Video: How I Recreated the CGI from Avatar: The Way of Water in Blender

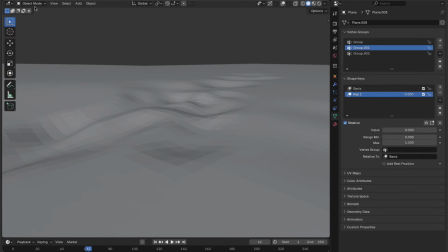Add two shape keys, edit the second one in edit mode to deform the ground,
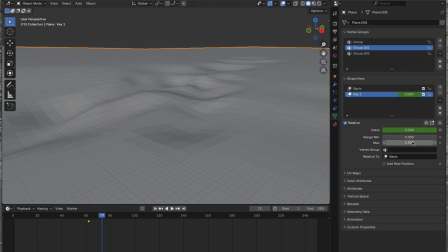and then animate the value I also added a shockwave sphere
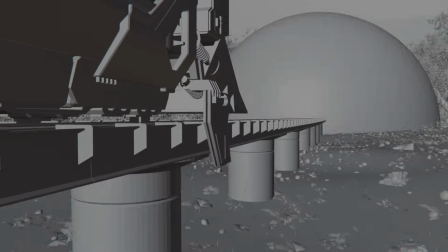just a regular sphere with a slightly glowing material it's a simple scale animation and I also animated the material to make it fade out it only appears for
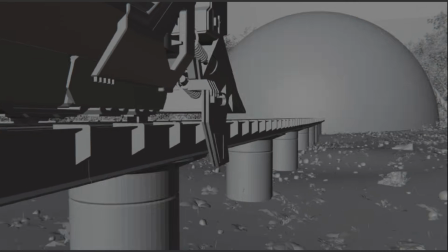a few frames but adds a lot of impact during the explosion I added camera shake again which really enhances the scene you can also
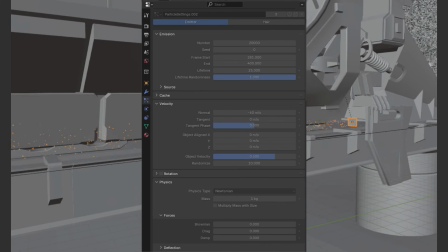see sparks flying as the train breaks I created those using particle systems the third shot shows the same explosion from a different perspective.
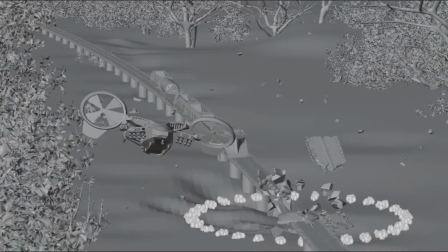This time, the camera has different settings, I changed the focal length which makes the scene feel like it's being filmed from farther away. In this shot, I had no choice but to animate the drone by hand. It took some time, but I managed to recreate the motion fairly well.
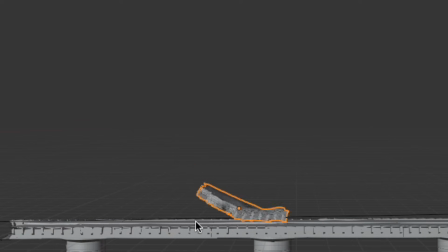I also had to animate this thing, and technically, I should have used rigid body simulations, but that would have taken too long, so I just animated it manually.
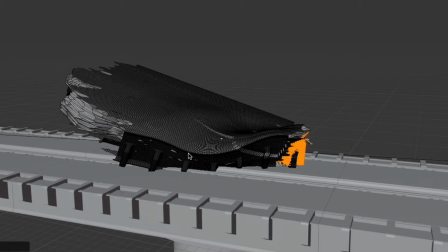Then I added particles and used shape keys to deform the object as it hit the tracks the effect isn't perfect but it works well enough since it's
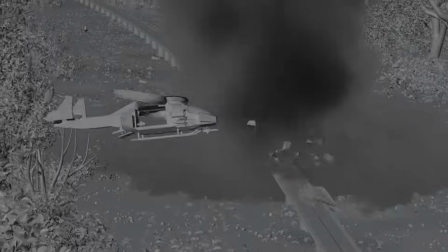not the main focus of the shot in this shot the Sun shines from a different direction than in the previous ones that's not a mistake it's
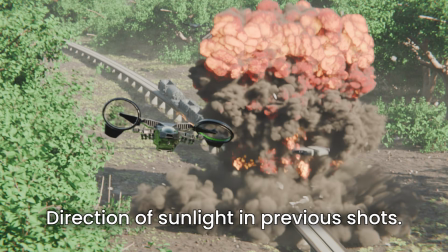actually a common cinematic trip to make lighting more visually appealing changing the light angle can prevent the explosion from looking flat and adds depth to the
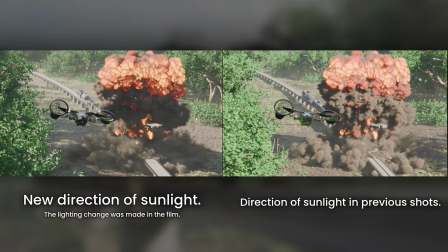scene here I show a comparison between lighting from earlier shots and the new lighting you can immediately see which version looks better.
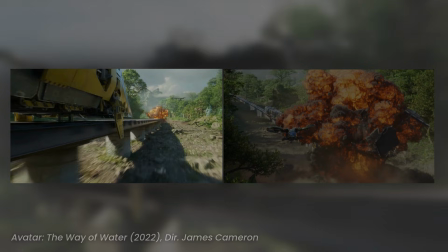Another point worth mentioning is the explosion timing. In this shot, we don't see a direct continuation of the previous explosion.
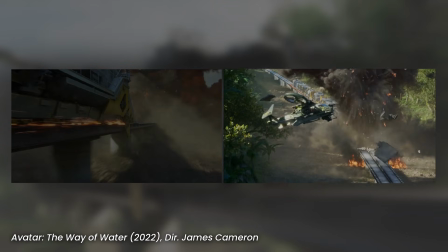It almost looks like the explosion restarts. That's intentional. It's a common editing trip to make a short explosion appear longer on screen.
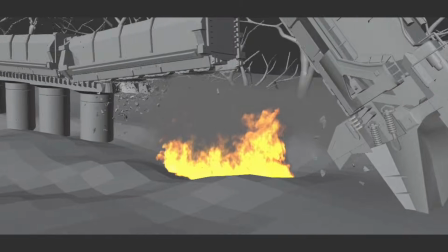The fourth shot is a close-up of the train right after the explosion. I added another fire simulation here.
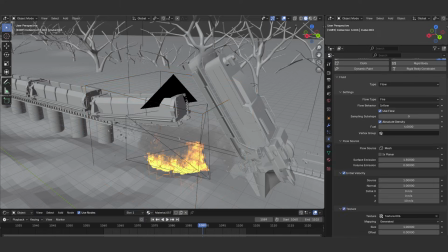The domain was much smaller and less demanding. I used the deformed object as the flow source to make the fire more chaotic.
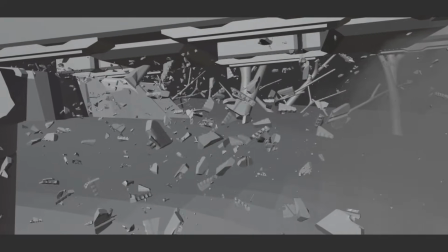I also added the train as an effector, so the fire reacts to its motion.
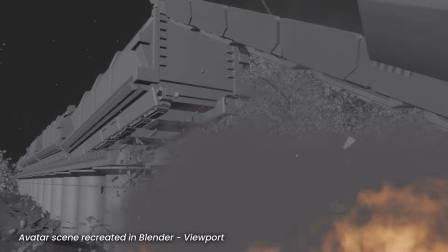Besides fire, I added a particle system to simulate sparks, and small flying debris from the tracks.
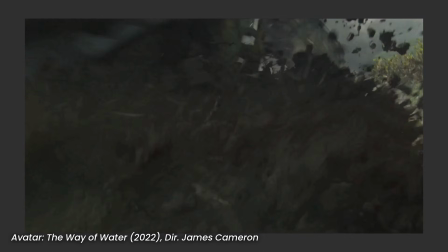In the next two shots, some wagons crashed into the ground. I approached these scenes more quickly.
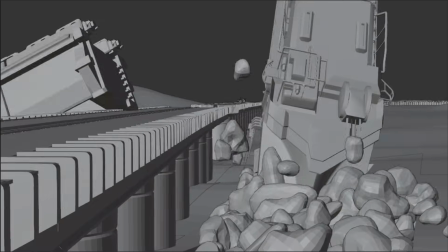In fact, in my second version, I didn't even try to polish them further. I used rigid body simulations and some basic deformations to create the impact.
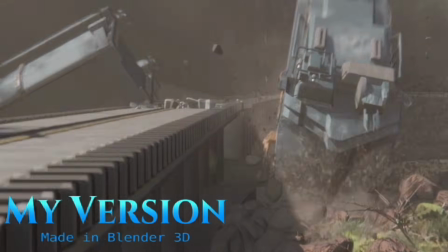They're not physically perfect, but from the right camera angle, they look good enough. I simply didn't have the time or energy to spend another week refining those shots. All shots were rendered in cycles, with motion blur and denoising enabled at 24 frames per second.
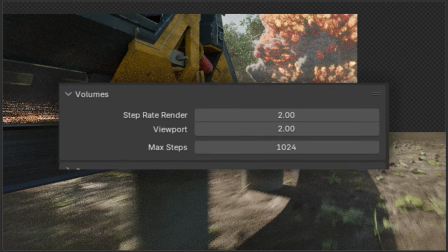In some scenes, I had to lower the quality of the smoke and fire to keep render times reasonable.
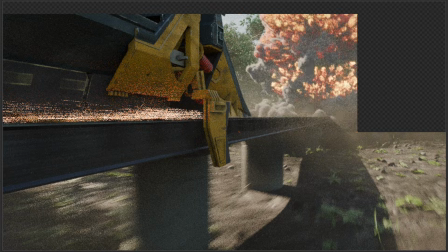The average render time per frame was around 10 minutes on my Mac Studio with M1 Max. In the compositor, I added effects like glow and lens distortion.
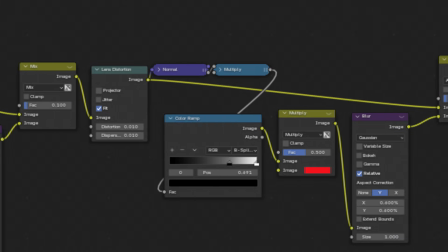As you can see, I used a lot of nodes to achieve the best possible result.
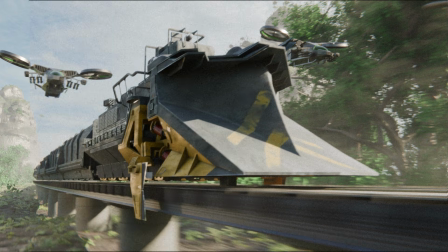I also tried to adjust the colors, though I'm still learning color grading, so it's not perfect yet.
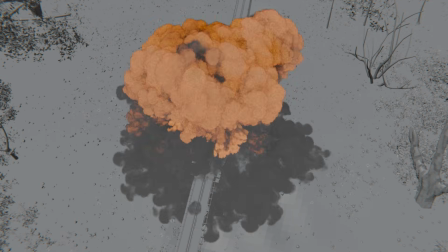During production, I ran into a few problems. Early on, the train was moving too slowly, so the motion blur looked fake.
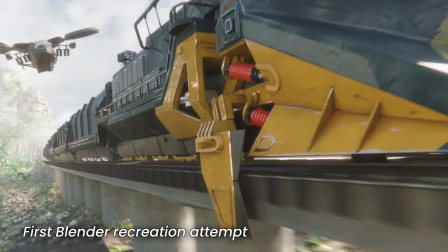Even with good settings for 30 frames per second, the scene just didn't look right. Worst of all, fixing it meant reanimating almost everything.
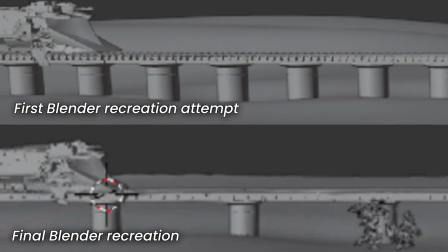I also had to stretch the track model to better match the new speed. Spending time to fix that was totally worth it.
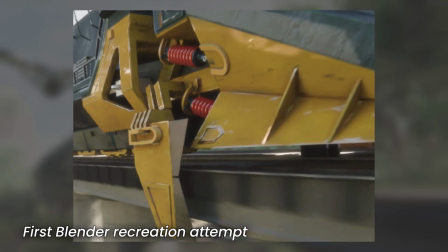The difference is huge. Another issue is with textures. Everything looked too clean, sterile, and plastic.
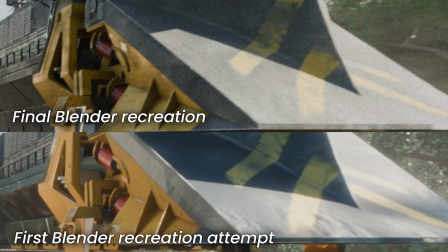I reduced color saturation and added more imperfections. I introduced extra roughness maps and dirt textures to break up smooth surfaces.
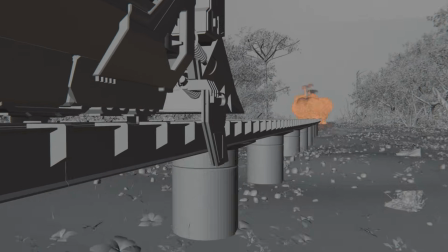The final result looked way better. Simulating the explosion was also challenging. It took a very long time to get it right.
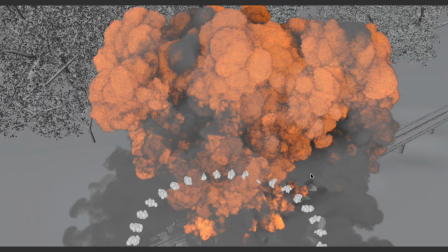After many adjustments to the settings, I finally achieved a result I was satisfied with. And now, the final result.